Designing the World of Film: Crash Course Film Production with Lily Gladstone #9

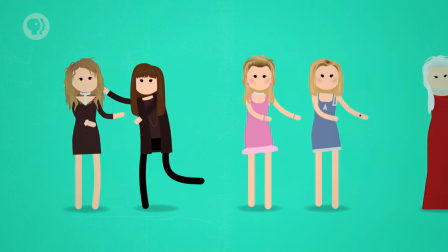248s
And as characters change over the course of their story, that change is often shown outwardly, and not just in makeover montages.
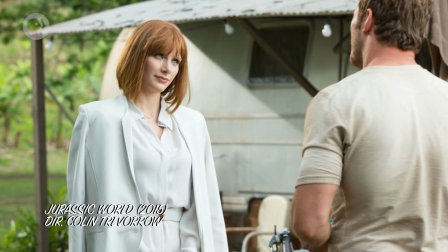254s
In Jurassic World, for example, Bryce Dallas Howard's character Claire starts out in nearly all white clothes,
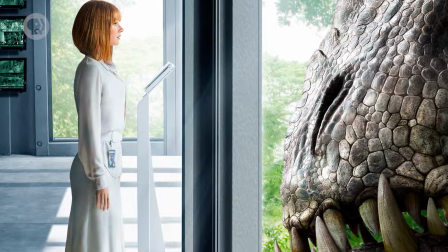261s
implying that she's never outside with the dinosaurs and is disconnected from the reality of the park she works in.
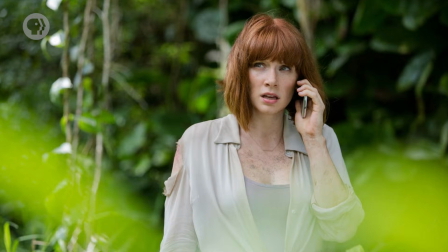266s
But the costume designer played with what the audience already knew of the original Jurassic Park and mapped
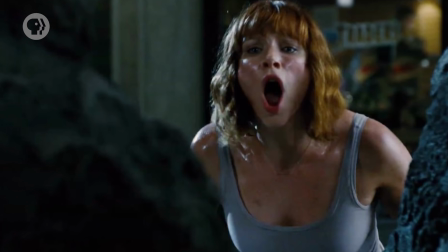271s
out Claire's wardrobe changes to quote those of Laura Dern's character from the 1993 film.
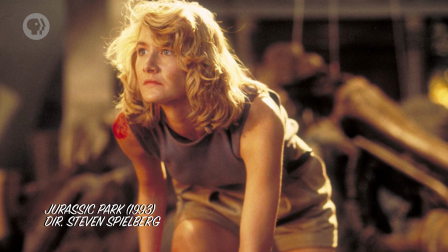276s
That way, she becomes more connected with the story and thus more capable in our minds. Design decisions like this help the the audience get pulled into the film, but they also help the actors get into the minds of their characters. The director Tom Ford, who started his career in the fashion industry, has even sewn labels into his actors' costumes so that they never feel like costumes, but the characters' clothes themselves. This extra detail isn't something the camera or the audience will ever see, but when your job as an actor is to believe in a pretend world while you're surrounded by crew and lights, it makes the world a little more real and your job a little easier. This is true not just of the clothes actors wear, but also the makeup they use and how their hair is styled.
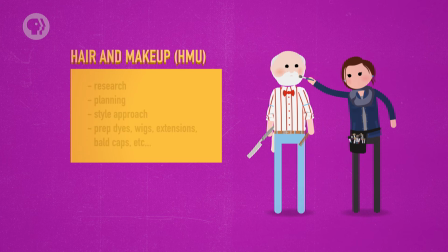314s
Hair and makeup, or HMU, are usually referred to as a single unit on set, and they often share a trailer, but they're two separate specialized careers. As with production and costume designers, pre-production is all about research and planning. Hairdressers work with the director to develop how they'll style their actors' hair. They'll prep any dyes, wigs, extensions, or bald caps that they might need. Because films are rarely shot in order, hairstylists need to be organized and plan how to maintain continuity throughout the film. This is often a reason wigs are used instead of dyeing hair. If scheduling demands that an actor play a gray-haired version of their character on either side of a dark-haired version, for example, then it can be easier to work with wigs than back-to-back dyeing. And making a wig look just as realistic as real hair can be tricky. If it's a period piece, they'll need to know how to create a time-appropriate look, but with the safety and health standards of current times. This is true for makeup artists, too. Makeup artists need to understand each actor's skin and create a plan that keeps the actor as comfortable as possible while also creating the look that the film demands.
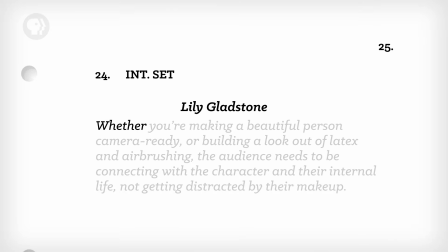372s
Makeup is similar to lighting or editing in that it usually has to be seen but not noticed. Whether you're making a beautiful person camera ready or building a look out of latex and airbrushing,
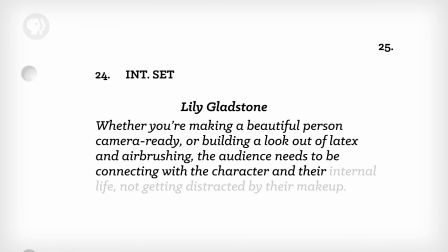380s
the audience needs to be connecting with the character and their internal life, not getting distracted by their makeup.
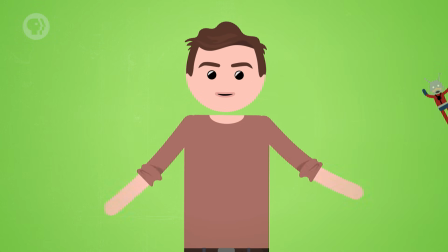385s
Some makeup artists specialize in special effects makeup, but all makeup artists need to know how to create certain illusions like cuts, bruises, scars, bad teeth, and tattoos. Of all the departments on set, makeup, hair, and wardrobe spend the most time with the actors. Each department has a trailer at base camp, but will also send a representative to set with the actors.
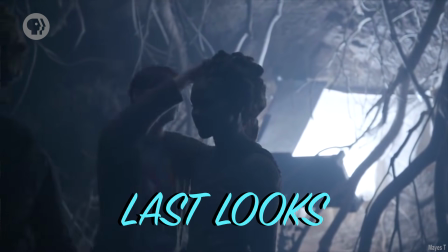404s
When the first AD calls last looks, they're telling these 3 people to check the actor's makeup, hair, and clothing to make sure it's camera ready. It's their job to make sure the actors don't have to think about these things and can focus on their work of being present in the scene. And of course, all the designers working on a film need to communicate between departments to create the mise-en-scene and help tell the story. A really bright example of how this can all come together is the character Clementine in Eternal Sunshine of the Spotless Mind.
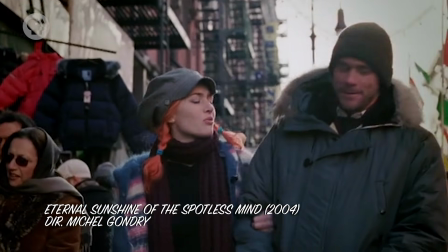429s
The costume designer, hair and makeup team, and the production designer work together to make the audience associate the color orange with Clementine.
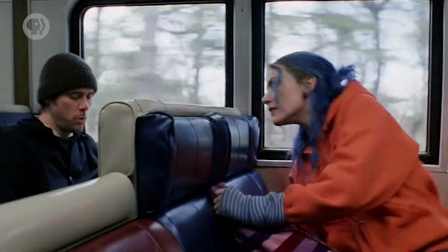435s
Whether it's her hair color or her bright orange sweatshirt, they took inspiration from her name and the script and brought it into the mise-en-scene.
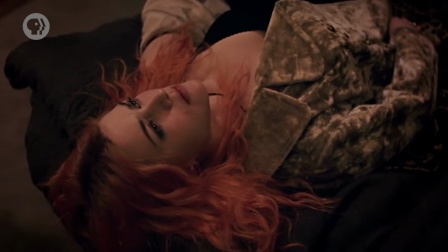442s
And if you pay close attention, they give us a big hint about the end of the movie by aligning her character with that color.
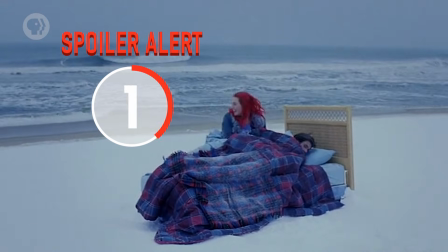447s
That movie came out over 10 years ago, so I don't think I'm spoiling anything by saying it's about removing the memory of Clementine from the brain of her ex-boyfriend, Joel.
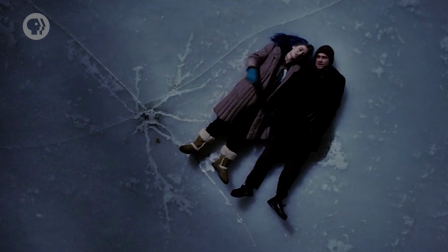455s
The costume designer and the set decorator took great care in making everything in Joel's world appear in grays and blues.
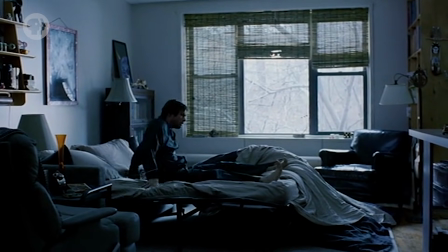461s
But when Joel wakes up from having his memory erased, everything in the scene is gray or blue except one orange vase. Like every real character we come to love in our favorite movies, Clementine isn't completely erased. Today we discussed the teams that play the biggest roles in creating the mise-en-scene of a film. We talked about how the art department creates the world a film takes place in and how the wardrobe department interprets the characters and their stories through their clothing. And we learned how the hair and makeup departments transform actors into their characters on screen. Next time we'll talk about grip and electric and how they add that final touch to the mise-en-scene, lights.